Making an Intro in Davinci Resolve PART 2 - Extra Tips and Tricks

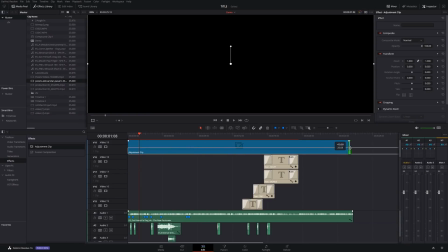4:31 And then there's a few cool things you can do from here.
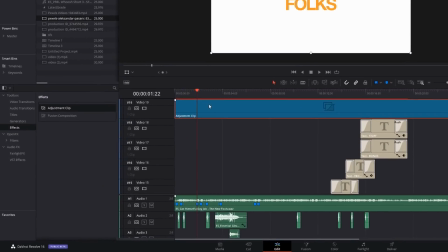4:34 So the first one, give the adjustment clip a click, and then we're going to open the effects library, toolbox again, open effects, scroll down until you see vignette, grab that and just plonk that onto your adjustment clip.
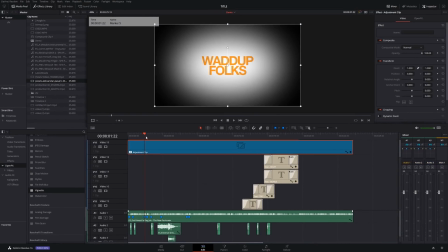4:49 And then you get this darken edge vignette. Now that's a bit thick at the moment, but still it looks quite good.
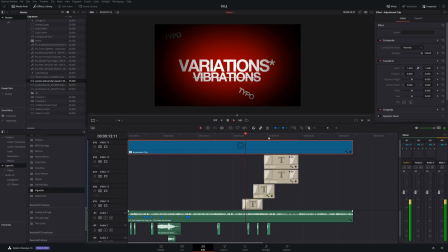4:56 It just directs your attention to the center of the frame and can look kind of cool.
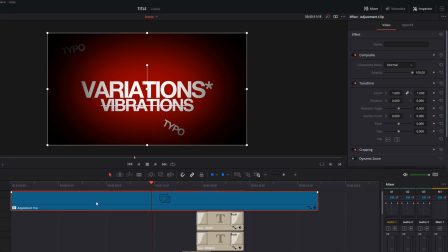5:01 If that's a bit strong, just give the adjustment clip a click. In the inspector, go to the open effect. You've got the size and the anamorphism and the softness here. You can adjust that accordingly to do whatever you want. And of course you can also change the color.
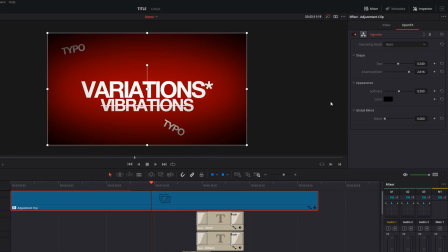5:17 So if you wanted a different color vignette, you can do loads of crazy stuff with it. create a nice little vignette, and it can look really quite good. Have some fun. So we're going to have a bit of one, something like that. That'll do for me, I think.
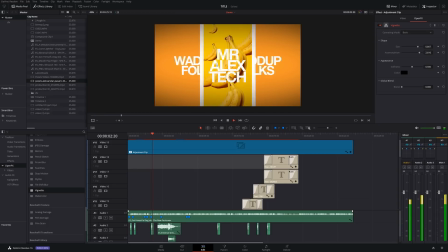5:30 If we hit play from the beginning, you can see my What Up Folks here and my Mr. Alex Tech is completely stationary. There's no movement on those words at all.
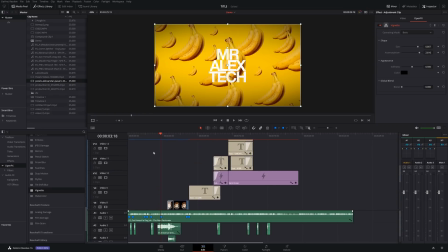5:40 Now you can individually animate those using dynamic zooms, but what I like to do, using this adjustment clip, which just spans the entire introduction,
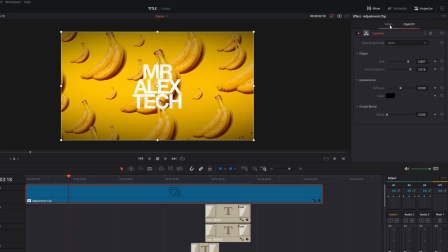5:50 give the adjustment clip a click. Again, in the inspector, click on video, scroll down, you've got dynamic zoom, toggle that on, and then you'll have this real slow either pan in or pan out going through the entire introduction, and it just gives a little bit of motion,
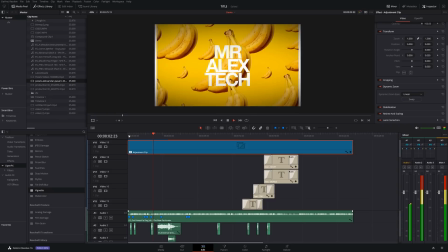6:07 a little bit of movement to both the animations, the backgrounds, and the text. And it just helps to draw the eye, and it looks really good, in my opinion.
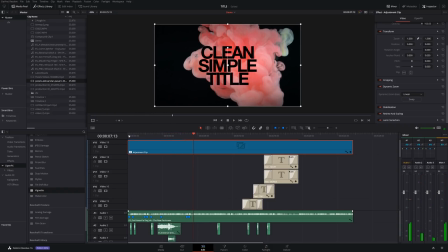6:15 If it's zoomed in too much or you don't like it, whatever it may be,
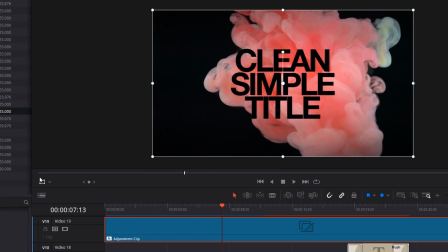6:19 click on the adjustment clip just under the preview window, bottom left here, click the little drop down, go to dynamic zoom. You've got a red box, you've got a green box. The green is where you start and the red is where you end up.
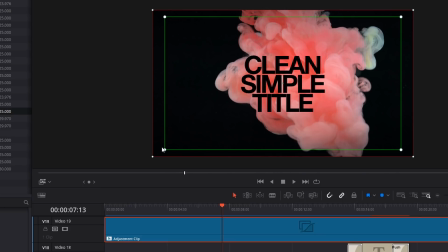6:31 So if it's zoomed in too much, just make the green box a bit bigger. We'll turn that back to transform.
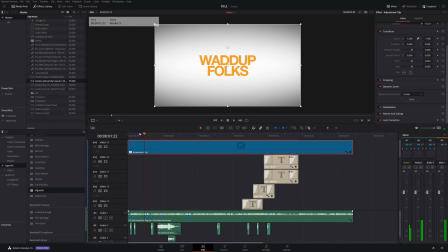6:38 And there you go. Easy as that. Next tip, we're going to scroll down.
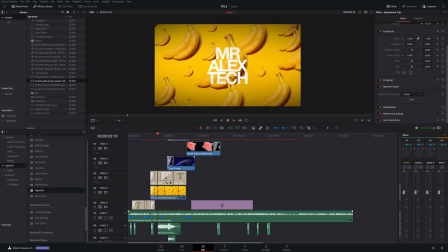6:43 This Mr. Alex Tech here in the center, you'll see we've got this glitch effect going on.
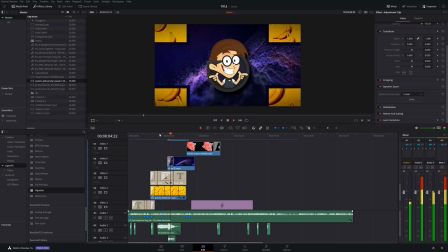6:50 And we've put the electrical sound over the top.
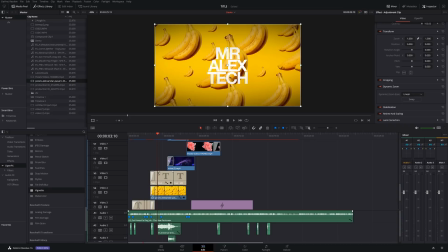6:55 That's really simple, easy, and free to do. All you need to do, download my glitch transitions. They're completely free. Again, link in the description. Once they're imported, we're gonna go to video transitions. Scroll all the way down. I'm using glitch transition 12 for this one.
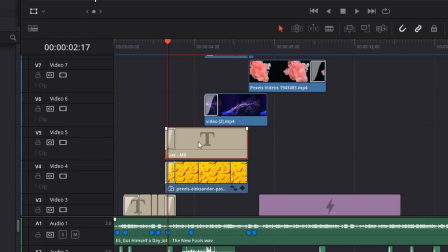7:13 So I've got my text box here. I don't want the transition at the start or the end. I want it in the middle. So all I need to do, I'm just gonna do a little cut where I want it to begin. So I'm gonna do my control and B, and I'll do another cut where I want it to end.
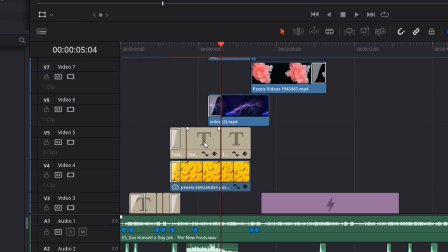7:27 So I've got this little section here, and then I'll grab my glitch transition,
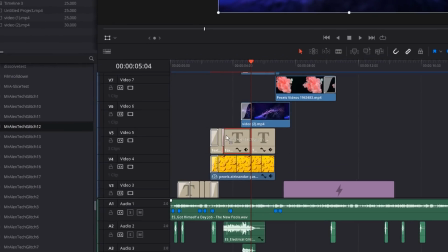7:33 put it on that section, either at the front or the end, it doesn't matter, but you want it so that it's not over two like that.
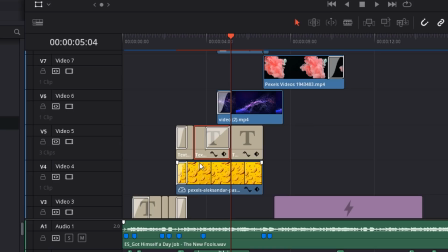7:40 It's just sitting on this one box, which is like perfect. And then I can drag that out so it fills the entire bit of that section.
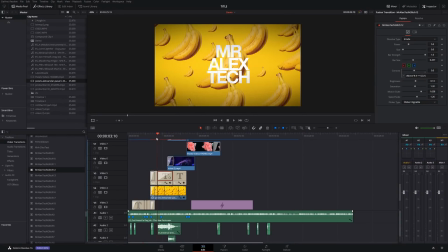7:46 And then we've got ourselves
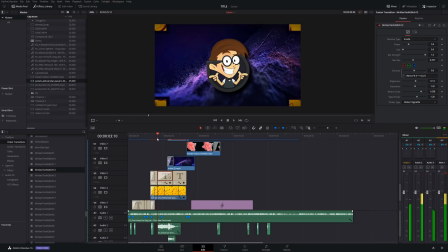7:51 cool little glitch effect. Now you may have noticed this transition, which we didn't mention before.
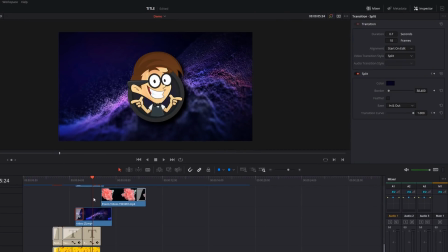7:57 This one, really simple here. This is just called a split transition, and it just opens up from all four corners like so.
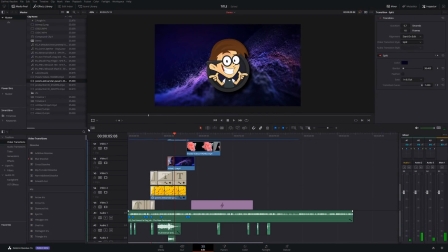8:06 That is just available within the standard transitions. Down in the wipe area, you've got split.
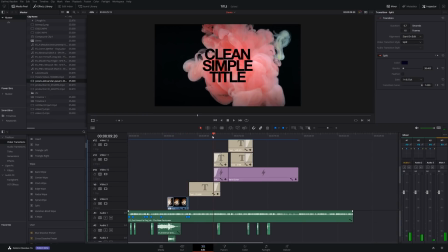8:11 Just add that and have a play with it as before. Another transition which I used for this one, which wasn't in the original, was this one, which is really cool.
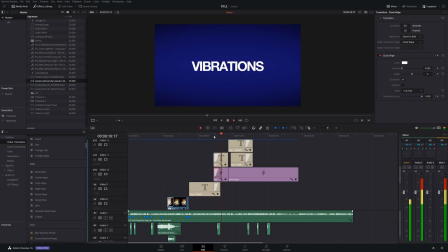8:19 I really like that one actually. I didn't think I would, but it looks great. It is a clock wipe.
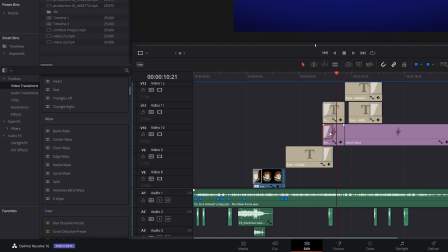8:25 So again, within the wipe section, you've got clock wipe. If we give that a click, you've got all the usual options, color, border,
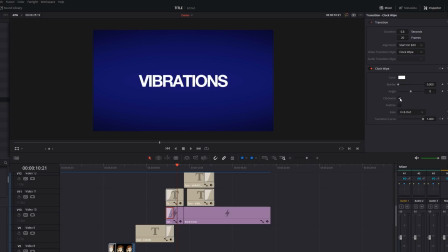8:33 angle, and you can also make it clockwise or anti-clockwise, and you can feather it as well.